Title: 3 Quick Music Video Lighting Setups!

What's good creatives? I hope that everyone is having a creative day and I want to talk to you guys about music video lighting setups.
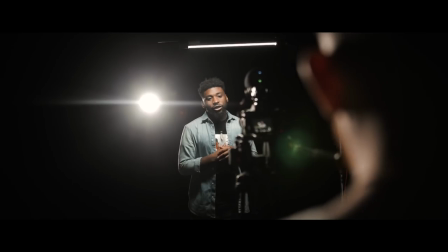[0:06]
So last week YC Imogen came down to Atlanta and we had a chance to make a video together in Studio Space Atlanta. So originally YC Imogen said he wanted to book out the studio space and create a video and I
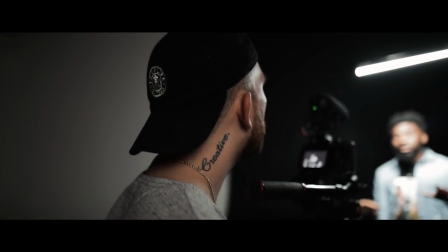[0:17]
was like well cool since we're going to get a space let me do a video as well on music video lighting setups too.
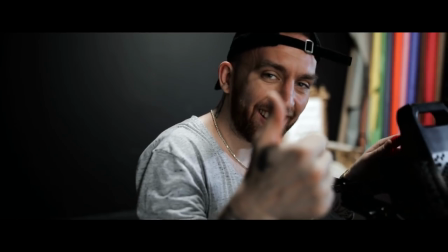[0:22]
So I got a chance to use YC as my subject and I made three quick music video lighting setups so let's get into those right here.
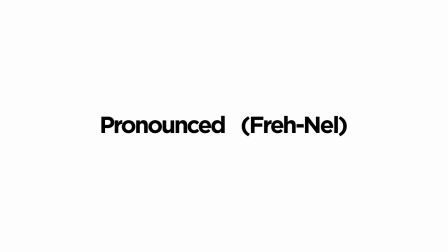[0:31]
So this first setup right here, I had the 120D with the Fresno attachment. Typically, I would use a light dome, maybe the bigger light dome or the mini.
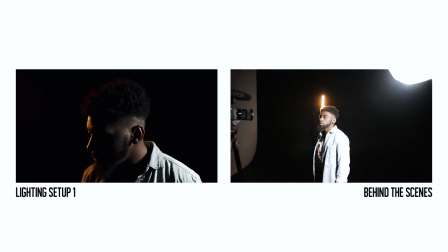[0:38]
I'm not sure. Either one would work, but we had the Fresno on.
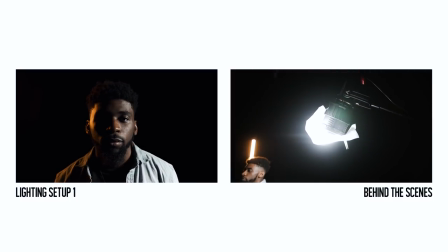[0:41]
We didn't have a dome with us, so I just used the Fresno and I went at a side angle, a 90 degree angle shooting on the side of his face.
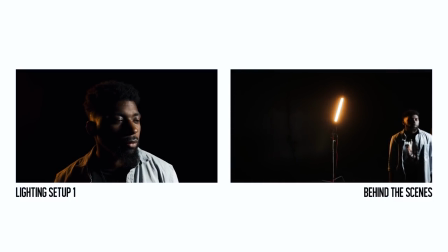[0:47]
I had the light on a C-stand. So on the opposite side, kind of towards the back, I had a kicker light, which was a two-foot quasar tube light, and I had it set all the way to tungsten.
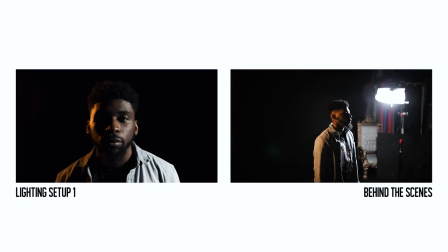[0:56]
So it was an orange light and I had it kind of bouncing off the other side of his head. So these are the lights that I use for all the setups, but I kind of like this setup.
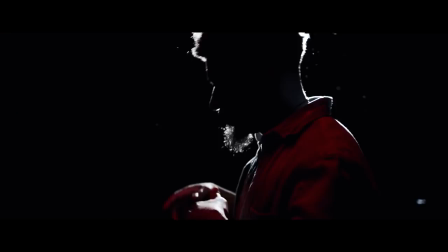[1:02]
It's very simple, very easy to set up, and it looks good. Here on this second setup, we kind of have more of a stylistic setup.
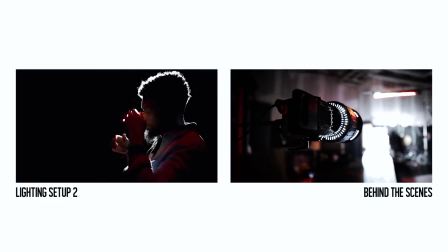[1:08]
So again, I use the 120D with the Fresnel. And if you don't know about the Fresnel, the new Fresnel is amazing by Aputure.
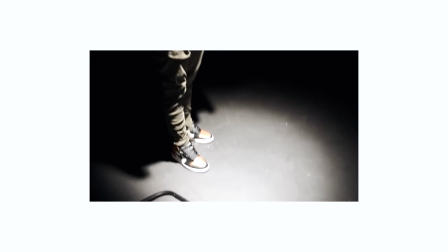[1:15]
So what you could do is you could screw it forward and backwards, and you can make a floodlight or you can make a spotlight.
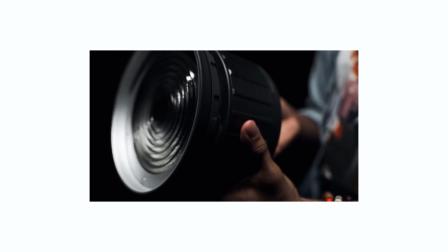[1:20]
It's like a super dope attachment for your 120D for specific looks.
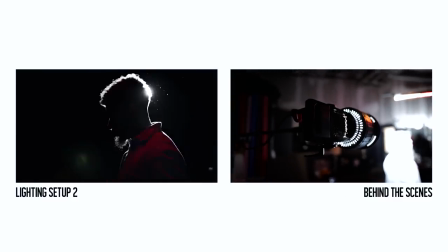[1:24]
So what I did is I set it up behind him and shot it directly at the camera, and I put him right in front of it so it kind of like silhouettes him out.
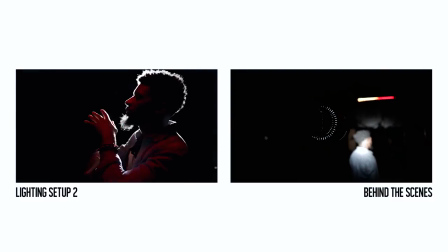[1:30]
Now you can see the outline around his head and there's also some really cool particles floating in the air.
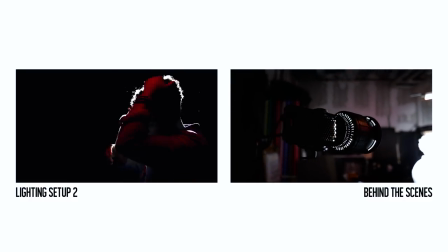[1:35]
I guess it's just like from lint on shirts or in your hair or whatever the case may be. The particles made it look really really cool.
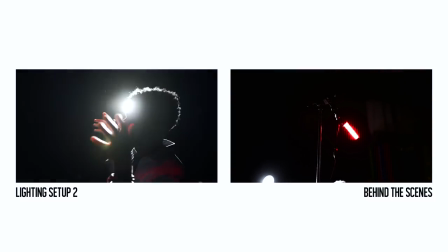[1:41]
Now what I did on the front side to kind of like key light him a tad bit was I took that orange tungsten two foot quasar lamp and I wrapped it with a red gel.
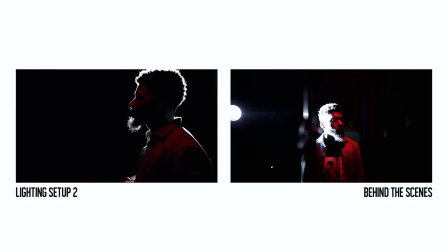[1:50]
I added that red just to kind of add like some red into it because it was already like a dark silhouetted scene and a little bit of red doesn't do anything but make it a little bit better.
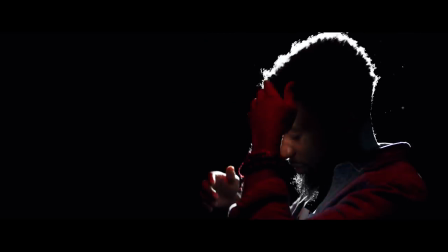[1:58]
So then I took that shutter speed up and I had him perform like he was an actual artist and as you can see it's a very dope look.
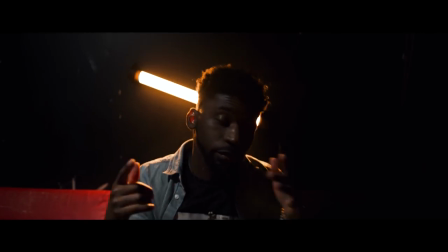[2:04]
Here we have our third setup. It's really really cool and stylistic looking.
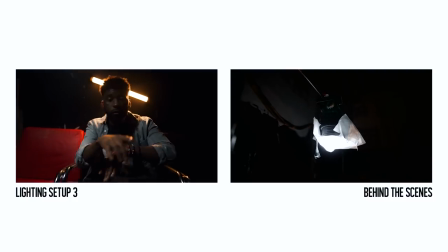[2:08]
What I did is I have the 120D once again shooting at a 45 degree angle downward onto my subject which is YC.
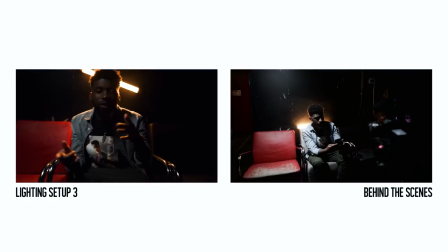[2:15]
We also have these cool three chairs that I spotted out in the studio. They look really cool.
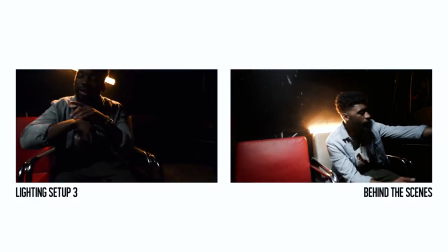[2:19]
You can easily go to like a thrift store and find like some chairs that are cheap and buy those and bring them into a music video set anywhere you want.
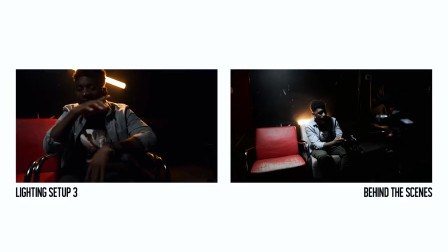[2:26]
I kind of liked it because it was a black wall with some texture on it really rugged looking so what I decided to do then was take my quasar
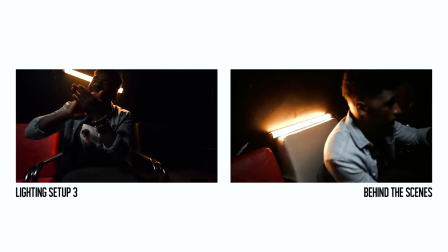[2:32]
two foot keep it on tungsten and that orange look and I kind of tilted it diagonal and I taped it on the wall with
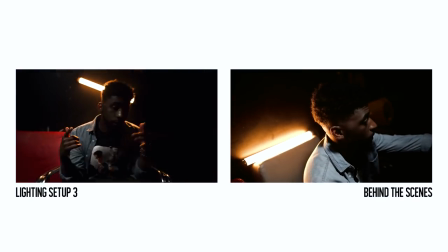[2:38]
gaffers tape right behind my subject.
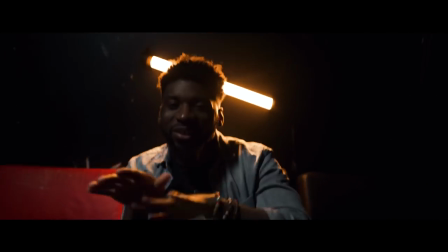[2:39]
So now what this is doing is adding that cool element into the video where it's hitting the back of his head so it's showing the outline of him and it's also just a cool look in the background. Tube lights look really cool when you add them into your scene somewhere in the background. It just makes it more stylistic and just a cooler look.
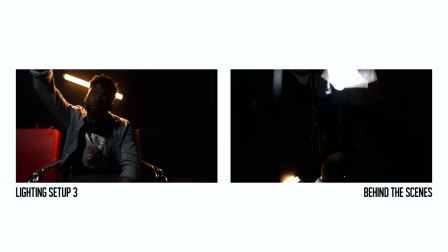[2:54]
So now we have YC keyed with a 120D at a 45 degree angle downward on his face to kind of light him up and I can see what he would be wrapping if he was an artist.
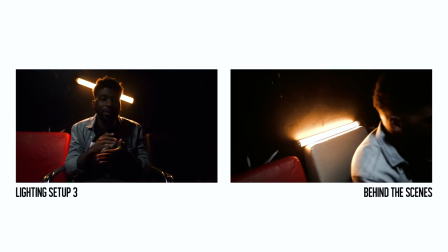[3:03]
And in the background we have a orange quasar light. It's kind of bringing out his outline of his head.
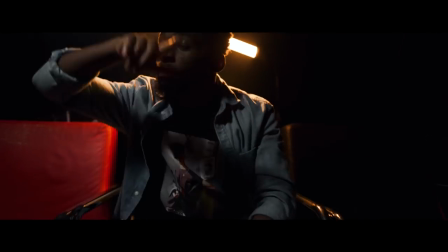[3:08]
So I kept that shutter speed up, kept the camera on a tripod and kind of gave it some camera movement while he was jumping around as if he was an artist to make a really cool look,
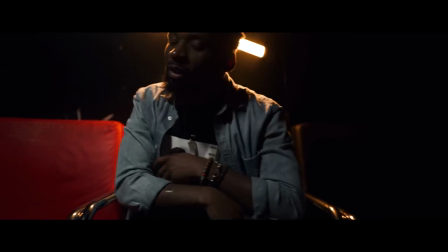[3:15]
man.